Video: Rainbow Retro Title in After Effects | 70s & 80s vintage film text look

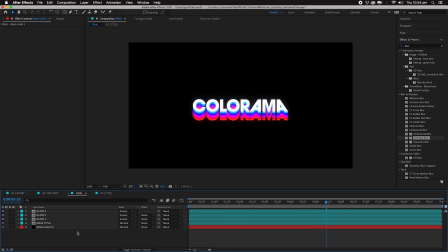So let's start furthering this look. We're going to add a new adjustment layer, and we're going to add another blur, I guess.
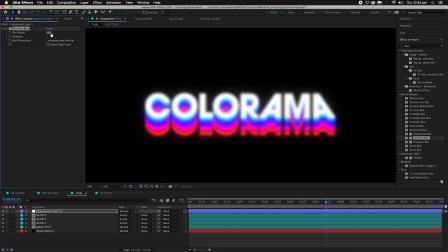And what I'm actually going to do is I'm going to blur it and then sharpen it. You'll find that with old film stock, there's not as much detail and sharpness to edges as you would get in a digital image. So I'm going to add sharpen, and another one you can use is unsharp mask. I guess it's got a lot more control. I'm just going to use sharpen in this case.
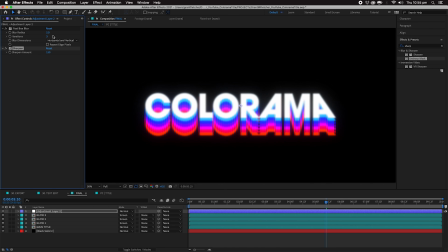So if we maybe take sharpen to say 150 and then start backing off this blur to maybe 2. See, that's already looking a lot more realistic. We could go even further back if we want there to be a bit more clarity to 1.5.
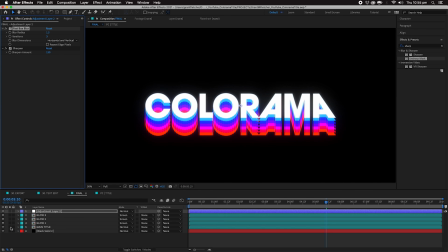Now, all of these things have been subtle, but let's remember, solo that's what it looked like. This is how milky and smooth it's looking now. Doesn't that already feel better to you and more vintage, more realistic? One problem I'm having with this is that is really saturated, especially in the red.
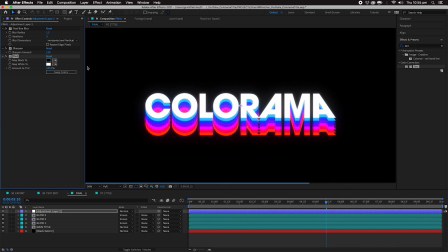So I might use a tint effect to kind of bring that back a bit, and just, you know, like maybe 10, maybe 20% on there. See, that's already starting to look better. Still feels a little bit digital to me, maybe a few too many frames per second. So I'm going to use posterized time,
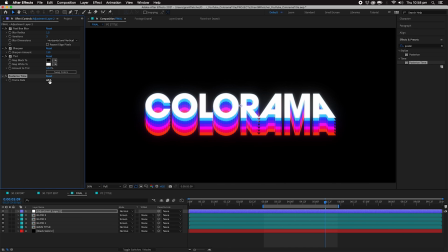which is just something that allows you to decide the frame rate even if you already have it set from the composition level, and kind of cut that in half to 12 frames. The reason I want it to be a bit more jittery is that most of these graphics back in the day were done
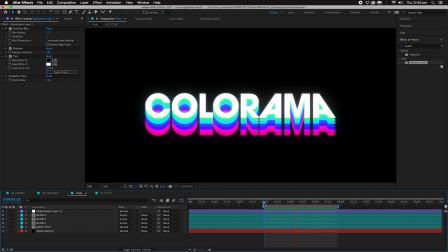stop motion wise before they had something like Scanimate, where they were using an actual machine and then refilming it in. That's also the reason for all of the glows, by the way, is that often these things would be filmed or refilmed for a lot of the,
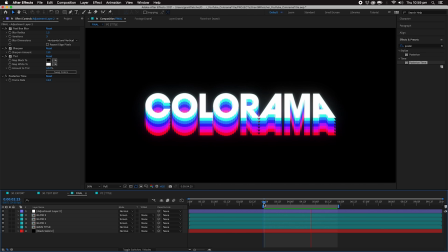especially the stuff that was made digitally, was actually then put back into a film camera or a TV camera. So in this case, I'm going lower frame rate because I'm assuming that someone did this in stop motion somehow,
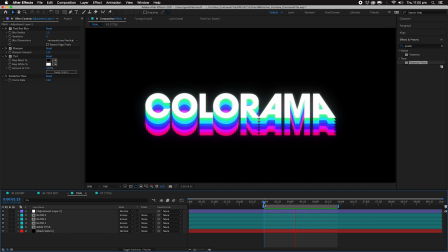or that it got slowed down at some point, but the posterized time really helps to sell it. I think we need a bit more movement. Now I'm going to make maybe a new null object.
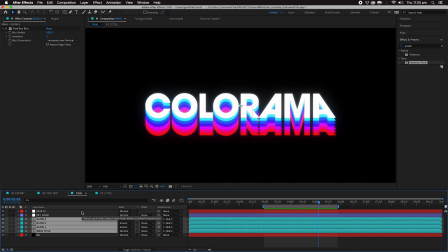I'm going to pick whip the glows and the main title to that null object. I can also parent the glows to the main title. I'm going to call this movement. And then I'm going to hit P to scroll down just my position.
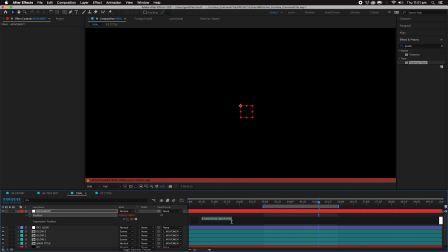I'm going to alt click on the stopwatch to open the expressions for the position. And I'm going to type wiggle. It gives you a little prompt, which is nice. First number is the times, the second number is the amount. So I'm just going to start with 2, 3 and see how that feels.
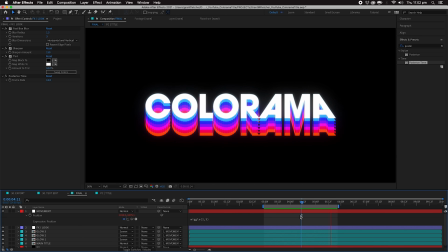So now you can see a little bit of that jitter. Usually I would actually make 2 different movements. One that's up and down, which would happen a lot in the film canister, and the other would be this kind of moving all sides.
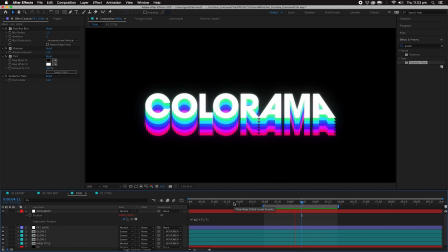But yeah, that wiggle position there is just having it move around a little bit like this, which is great. But again, it's still too digital. Let's add a flicker.
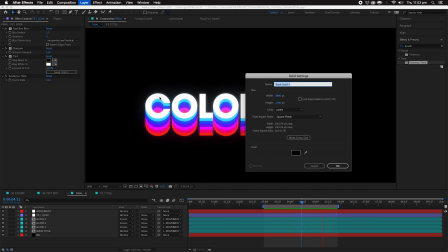One way to add a flicker is to add a solid. I don't like to make a new solid for everything I do. I'm really doing it for you guys. I would usually just reuse the same solid for everything.
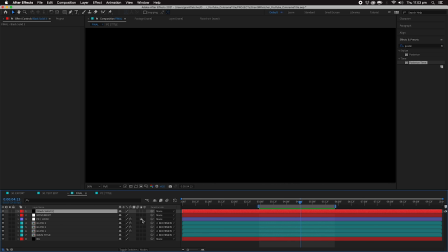Did you know, for example, that a solid and an adjustment layer are exactly the same thing?
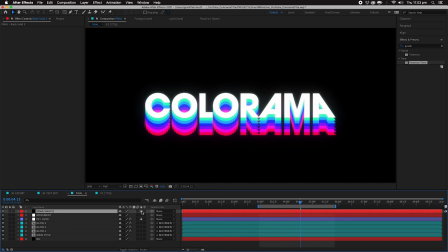You just hit this little button and now that solid is an adjustment layer. So I tend to keep my projects pretty clean by only having one solid per size aspect ratio. But in this case, I want a black solid.
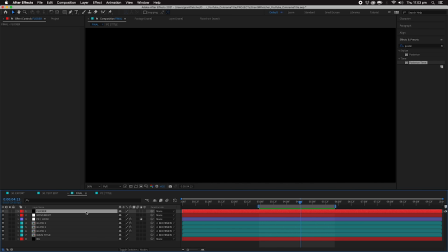I'm going to call this flicker, and then I'm going to bring the opacity down to 0.
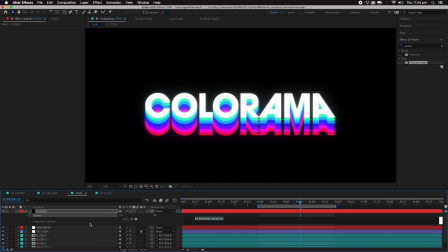I'm going to alt click on the stopwatch.
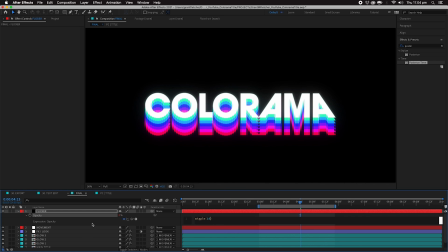I'm going to use a wiggle again, maybe like 10 times, and the amount being 3, and then we will watch that back. All right, that's happening. Wow, it's really subtle though, so you know, maybe you want to up that a little bit, but it's still looking good.
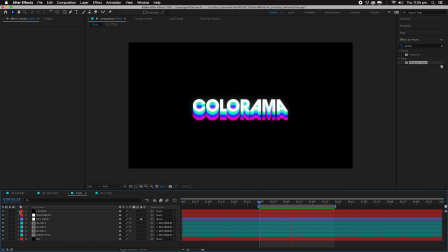I feel like this black is too black, the background. So let's get a gradient ramp going.
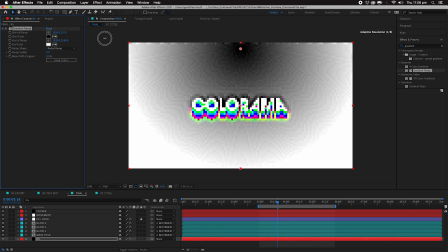I'm going to make it radial so it's circular, and I move the center down to the middle of the comp.
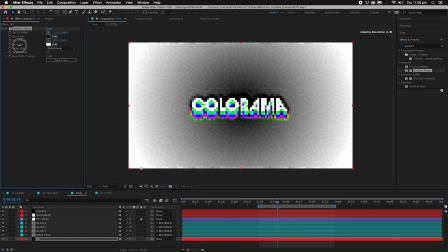I might move this outside out to the edge here.
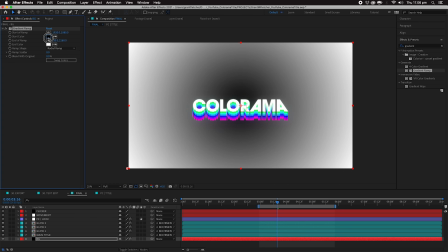And then we are going to go from black is fine.
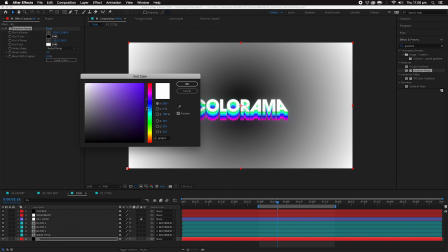And then the inside, maybe like a really subtle kind of like purple.
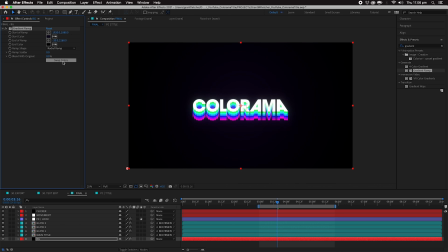And I'm just going to simply swap those colors around. That's already looking better. I mean, that black is still a little bit too much.
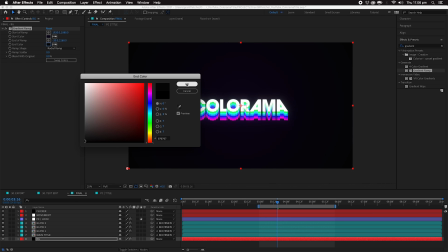It's too digital. The dynamic range wouldn't be as good. So I'm going to go gray there and maybe a little bit more darker and desaturated on this purple over here.
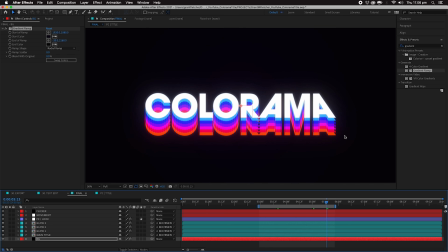So that's looking pretty good. What you're going to start to notice in After Effects is a little bit of this banding.
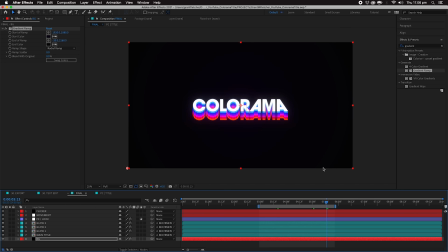I don't know if you can see it, but I definitely can.
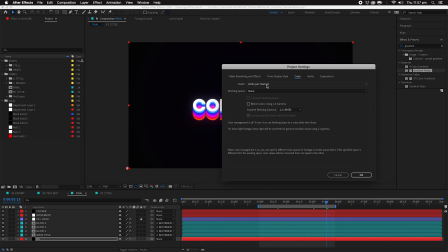One thing we can do is make sure that instead of in 8 bits per channel, we're in 16 or 32 bit.
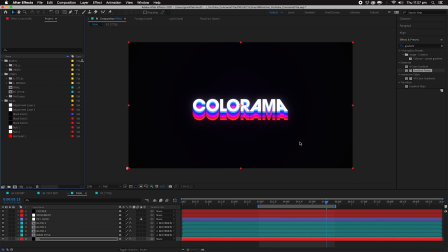So I'm going to go to 16, and that's actually gotten rid of most of that. But it might still happen, especially if you're rendering out as a H.264. So what we're going to do is we're going to try to fix that by using noise. So it's like a digital substitute for grain.
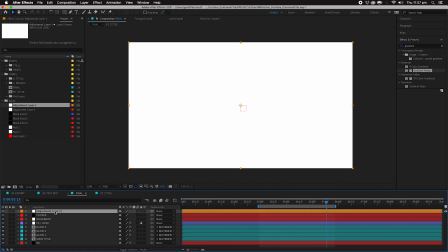I've got my adjustment layer, and like I said, when you drag an adjustment layer in, it is a solid if you're not making it from scratch.
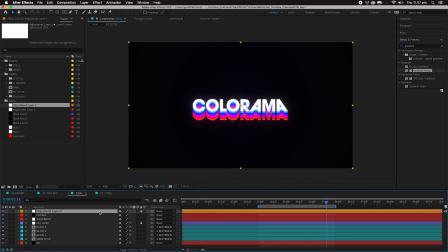So I just click on that button, and hey, it's an adjustment layer again. Let's call this noise. I'm going to find the effect noise, and I'm going to maybe put in, 3% noise.
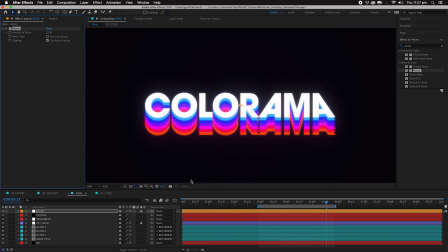I don't want it to be in color, I want it to be monochromatic. And if you don't have like stock grains and that kind of thing,
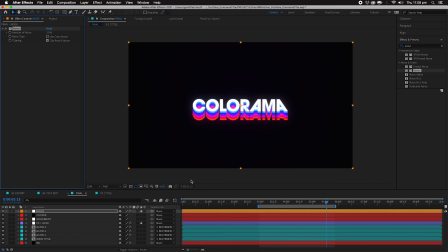which for this project, I highly recommend getting some of Ez Cohen's stock grains.
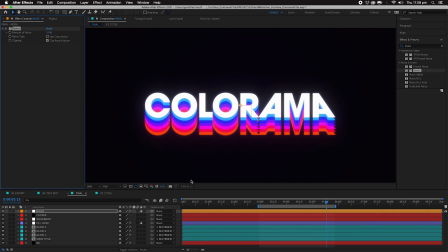If you don't have that, then something like noise is a useful substitute.
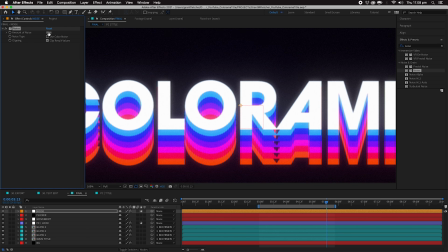I would not go nude or naked in terms of grain and noise on this. But even if you do have some of those things, what happens is all these little granules of grain,
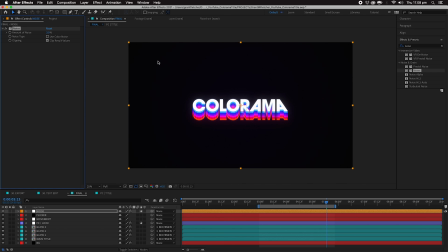they force the H.264 to export every pixel that has changed. That's what a H.264 is doing, is it's only rendering out the pixels that have changed. Otherwise, it's keeping the pixel the same.
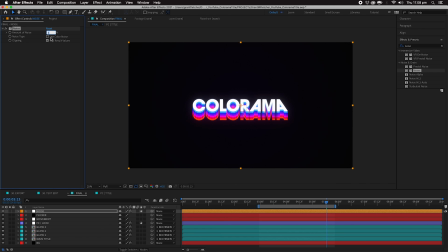So in this case, you could end up with some real bad banding, but because it's constantly changing, this will really help. You could totally get away with more blur on this, so maybe give that a go. But the other thing that I would definitely recommend is, like I said before, maybe the 16mm texture from Ez Cohen.
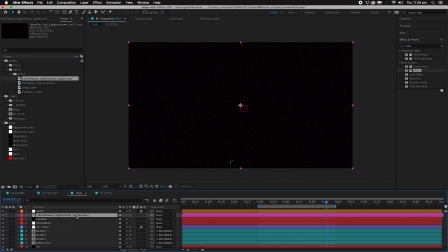There's a bunch of those. They're really great. So you're going to want to use a blending mode here. I'm going to use lighten in this case, and it's going to show up with all this craziness.
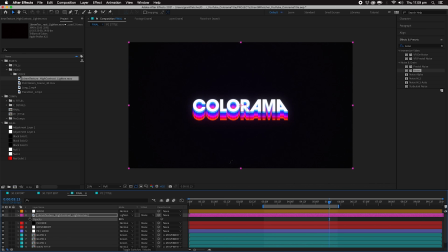You're going to want to back off the opacity of it, sure, but it's still giving me all that color noise, and I might not want that. So what I'm going to do is I'm going to tint this. It's probably sacrilege to someone who really knows about film stock, but I'm going to tint that. I'm also going to open up a levels effect, and I'm going all this white here.
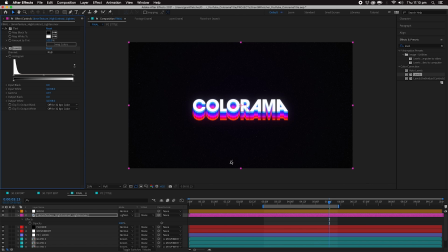I don't really want that, but I do want these bigger chunks here, these like really nice big chunky ones. So I'm going to push this midpoint, this gamma, in this direction. And so now I'm just kind of more left with those little bits there. And hey, how about some extra sacrilege?
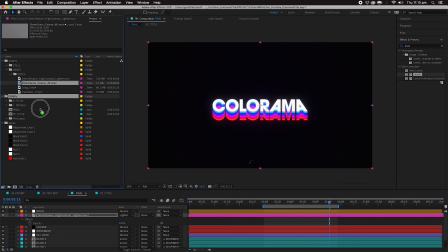Let's add 35mm grain and 16mm grain together. Sometimes what's happened is that they've filmed the title sequence in
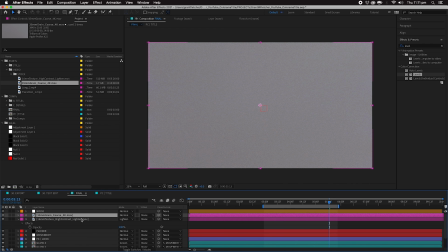16mm onto film in their studio, and then the movie itself is in 35 when it gets printed.